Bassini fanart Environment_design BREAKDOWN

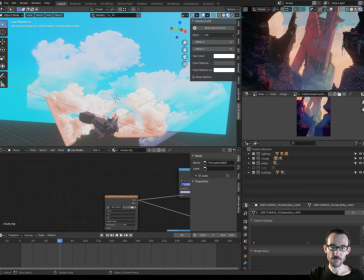(0:19)
Ciao, io sono Darius Caramuz e voglio mostrarvi questa scena che ho creato con Blender in questi ultimi giorni a partire da un concept art di Matteo Bassini che potete trovare sulla pagina di ArtStation
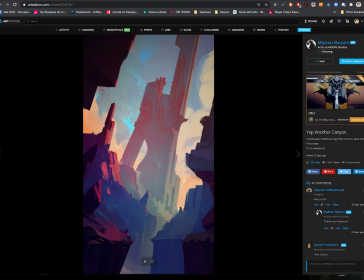(0:36)
che lo trovo fantastica perché è uno studio sul colore e sulle luci e sul modo in cui le luci possono influenzare le superfici quindi ho cercato di fare un esercizio a partire da questo concept
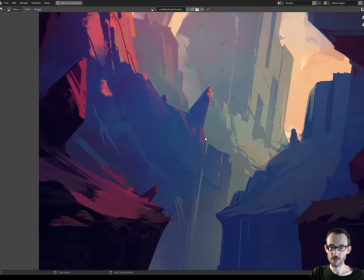(0:52)
molto pittorico però allo stesso tempo anche spaziale il modo in
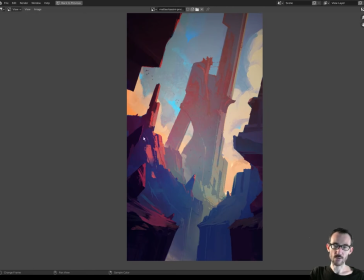(0:57)
cui la saturazione dei colori e la
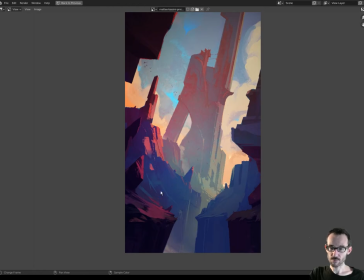(1:02)
luminosità procede verso l'orizzonte
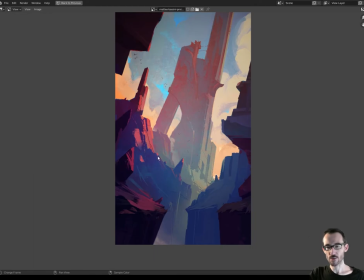(1:07)
dà proprio questa sensazione di nebbia e di profondità.
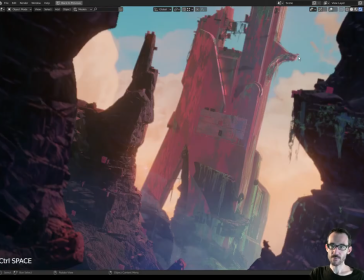(1:12)
Questo è un po' il mio progetto finale.
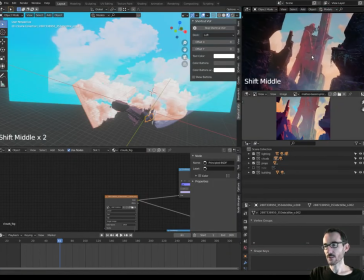(1:16)
Mi sono principalmente occupato di dare quel look al cielo,
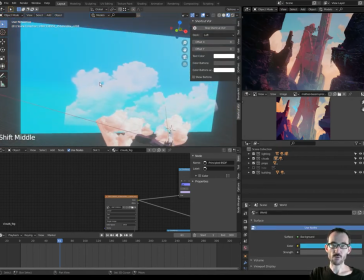(1:21)
che non è stato semplice devo dire, Mi sono basato soprattutto sul colore che emanava questa parete sullo sfondo,
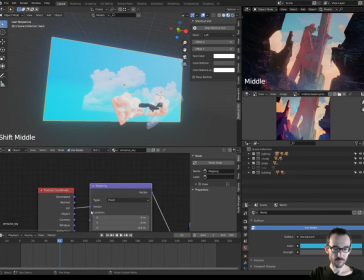(1:28)
che è un semplice rettangolo, come potete immaginare, con un color ramp che dà sia il colore che l'emissione di questo materiale. dopodiché sono partito a introdurre,
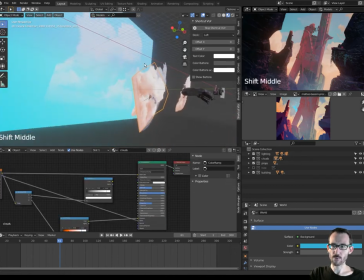(1:46)
diciamo che forse penso che sia l'unica texture che ho importato esterna rispetto a tutto il resto,
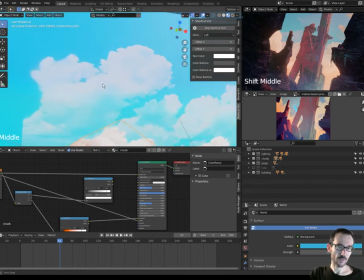(1:54)
che è appunto semplicemente una nuvola con un'alfa,
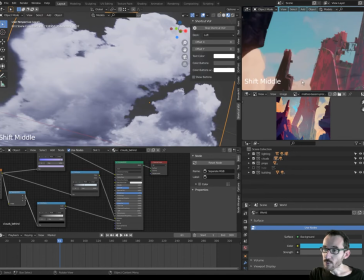(1:59)
queste che sono le nuvole sullo sfondo più più scure come rappresentato anche qui nel concept,
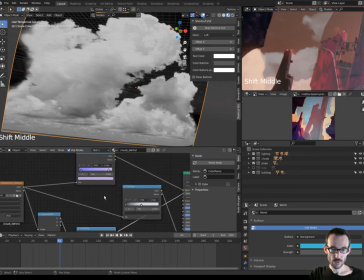(2:06)
Ho deciso quali sono i valori per l'alpha, la stessa cosa per la colorazione,
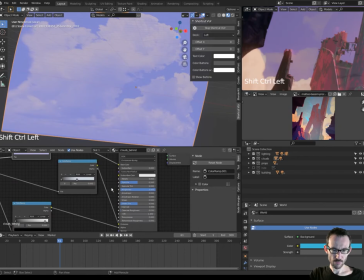(2:15)
ho dato due tonalità diverse e anche qui ho dato una emissione,
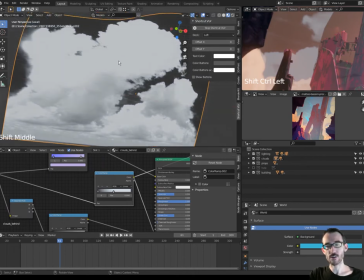(2:22)
ho cercato di trovare quali fossero il range che mi sembrava più adatto per emettere colore,
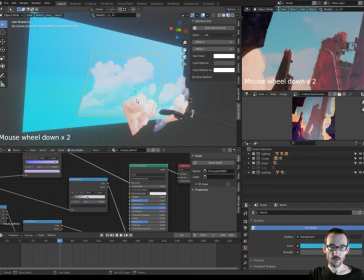(2:28)
cioè più che altro mettere luce insomma. è la stessa cosa ho fatto per il secondo strato di nuvole
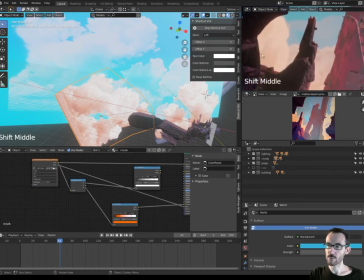(2:39)
solo che ovviamente sono molto più luminose e più opache lo ho dovuto personalizzare anche qua
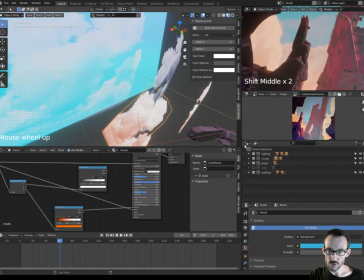(2:46)
ognuno di queste nuvole ha una sua luce adesso mostriamo anche le luci
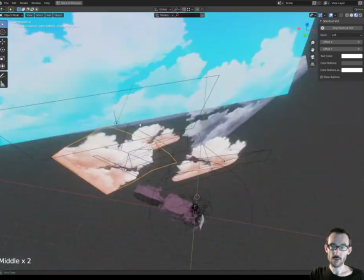(2:55)
e infatti queste nuvole appaiono così luminose appunto perché oltre
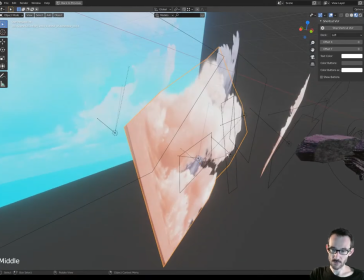(3:00)
ad essere a mettere colore anche se non è sufficiente a mettere luce scusate
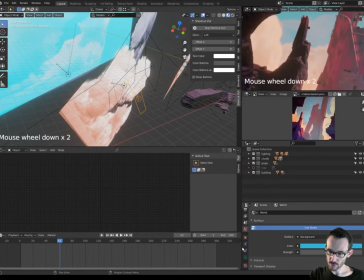(3:06)
ho aggiunto ad ognuna di queste nuvole un'area un colore di tipo
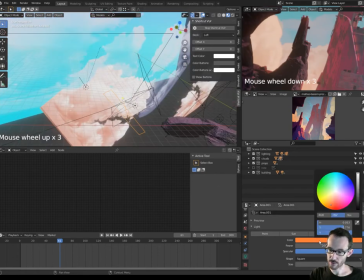(3:12)
area avendo una luce colorata dà proprio un tono anche alla nuvola stessa in realtà si nota poco
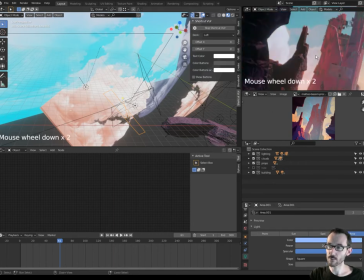(3:19)
qui ma nel risultato finale si nota di più come le nuvole sono
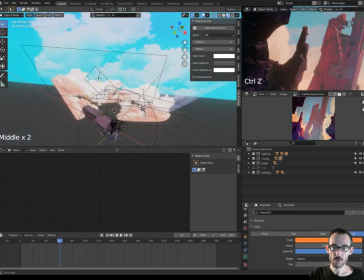(3:24)
colorate dalla luce questo per quanto riguarda il cielo
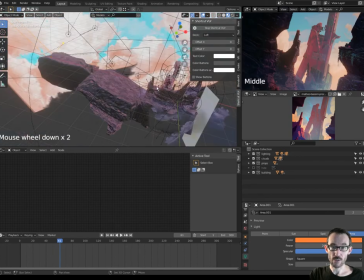(3:31)
Dopodiché io ho deciso di fare una carrellata, quindi ho creato degli elementi
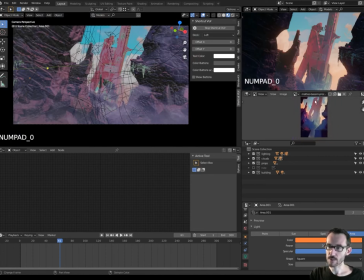(3:39)
all'inizio della mia inquadratura che mettesse in luce i primi piani,
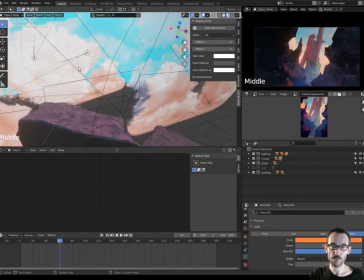(3:45)
questi spessi di sipari e di roccia.
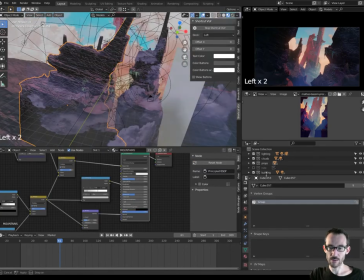(3:48)
Quello che ho cercato di fare qui è quello di usare massicciamente i modificatori. verificatori.
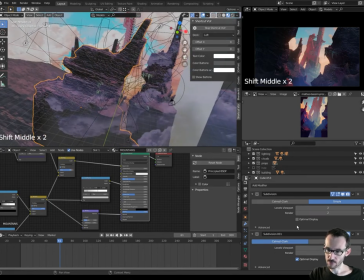(3:57)
Questo oggetto viene usato 9 volte, quindi ho linkato questo oggetto con Alt D e l'ho riutilizzato,
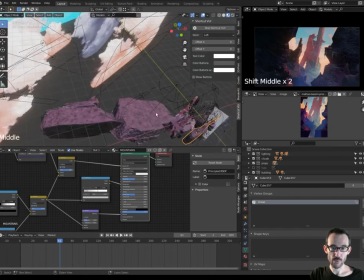(4:08)
potete anche immaginare, più o meno dove.
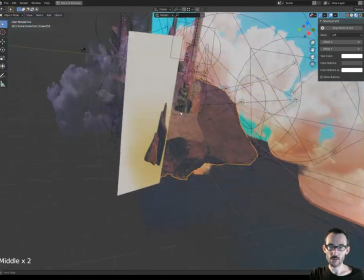(4:13)
Per lo sfondo mi serviva una sorta di collina dietro e allo stesso modo
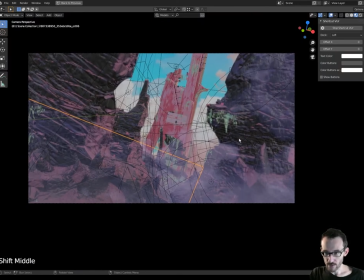(4:20)
mi serviva sia su questi due ripari laterali che su questo oggetto che è la pietra dietro,
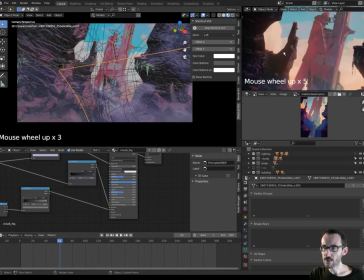(4:27)
sono riuscito a contribuire a questo a dare una luminosità così contrastata,
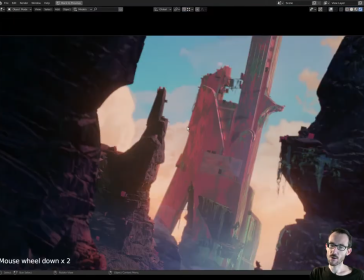(4:33)
così saturata, diciamo, però poi mi sono reso conto che poteva dare più realismo,
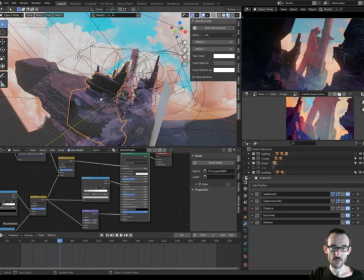(4:40)
una sfumatura un po' più graduale, ho cercato di dare una forma abbastanza naturale,
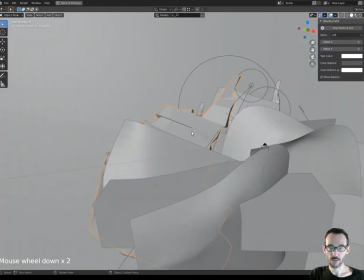(4:46)
però come potete vedere l'oggetto è
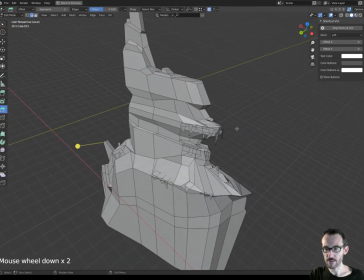(4:53)
estremamente semplice, Sì, ho introdotto alcuni elementi di tipo erba, di tipo edera
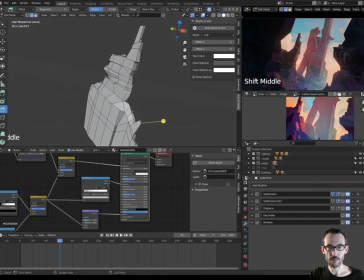(5:02)
Però la geometria è estremamente semplice Non mi permette di personalizzare solo le parti che mi interessavano come profilo
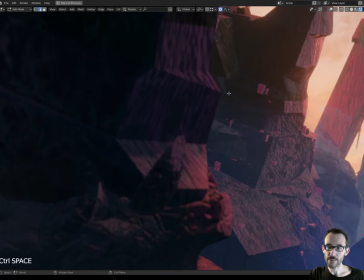(5:12)
Dopodiché già possiamo notare che questa pietra
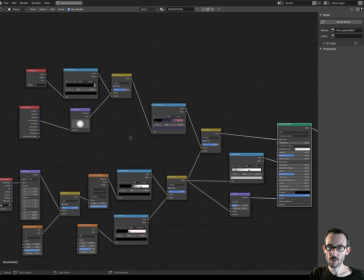(5:17)
ha già una texture abbastanza intensa Ho creato una vertex color
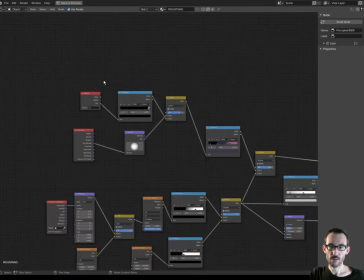(5:23)
questo qui, che posso
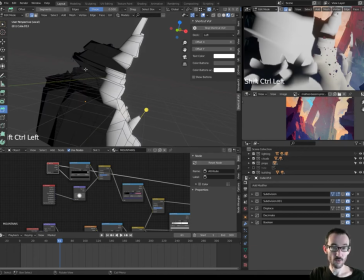(5:29)
mostrarvelo, io sto usando l'add-on node wrangler con ctrl a shift scliccare sui vari nodi
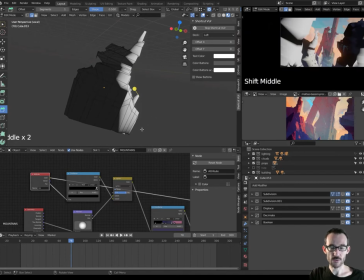(5:37)
e ho creato questo vertex color che ha già diciamo un contrasto di colore in questo senso, poi è personalizzabile in qualche modo,
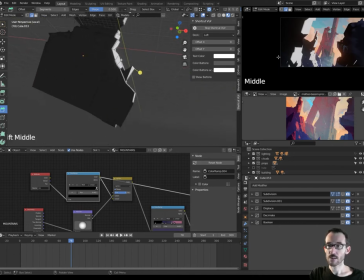(5:46)
mi serviva più che altro per delineare il colpo di luce su questa
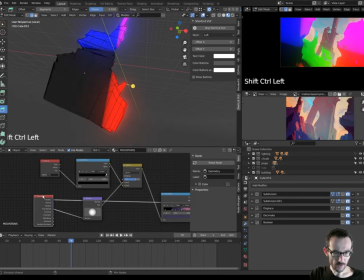(5:51)
parete dopodiché sono andato deciso diciamo una
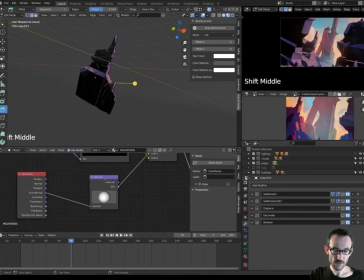(5:57)
direzione qui è un po difficile da vedere però fa una spesa di effetto dust cioè
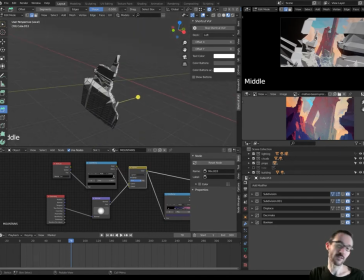(6:03)
prende gli elementi che stanno guardano verso l'alto mano
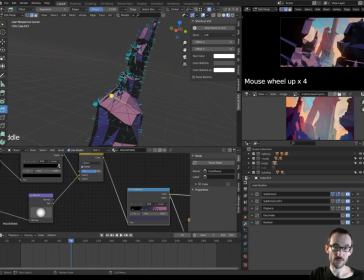(6:12)
a mano che le normali si dirigono verso l'alto no la possibilità insomma di separare
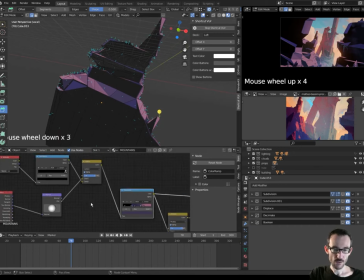(6:17)
i colori grazie a questi due nodi qui. Ho mixato queste due mappe, bianco e nero, una del vertex color, una delle direzioni normale,
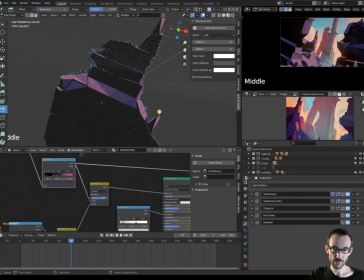(6:31)
e ho dato questa colorazione, particolarmente efficace, alla quale poi ho moltiplicato,
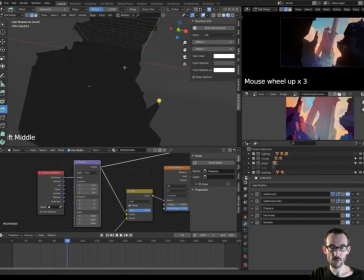(6:38)
ho mappato l'oggetto e ho creato questa texture noise,
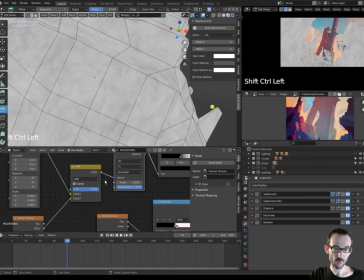(6:47)
alla quale che poi funziona diciamo come vettore come deformazione di quest'altra texture,
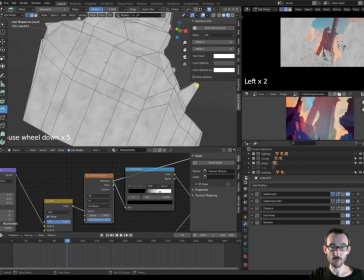(6:54)
questa texture abbastanza deformata mi sembra abbastanza interessante
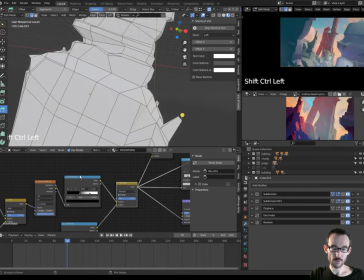(6:58)
l'ho contrastata e ho moltiplicato questa texture a un'altra texture invece molto più semplice
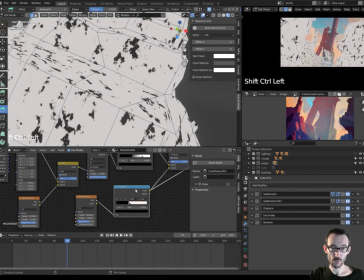(7:07)
un altro noise texture che qui l'ho contrastato a modo da creare quest'altra
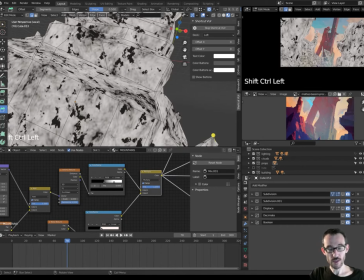(7:15)
superficie Quindi aggiungendo quella precedente abbiamo questo risultato qua.
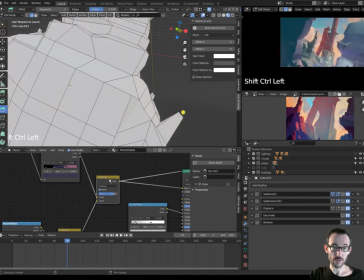(7:21)
Questo risultato qua va a moltiplicarsi sia con i colori, che abbiamo visto prima,
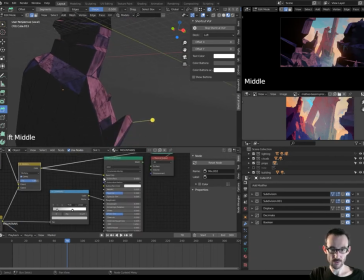(7:28)
per quanto riguarda appunto il colore,
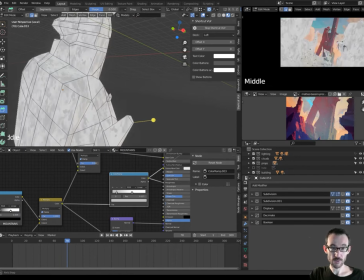(7:31)
sia va ad inserirsi nella roughness, quindi nella lucentezza, questa è un po' più della roughness,
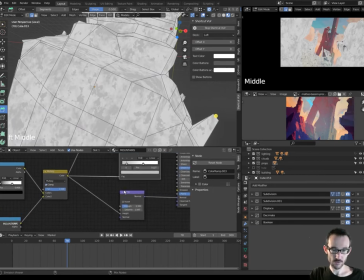(7:39)
in modo tale da aumentare un po' di variazione, sia anche sulle bump,
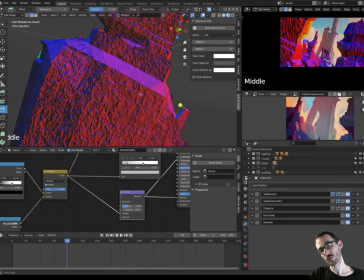(7:42)
sulle altezze. questa specie di superficie rocciosa ovviamente non ha nessun intento realistico qui.
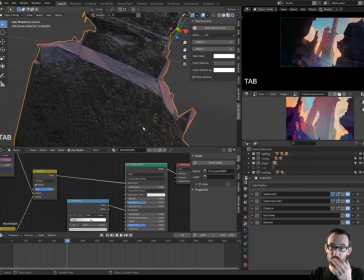(7:50)
Questo per quanto riguarda il materiale, quindi già qui abbiamo avuto la possibilità di aggiungere parecchie informazioni.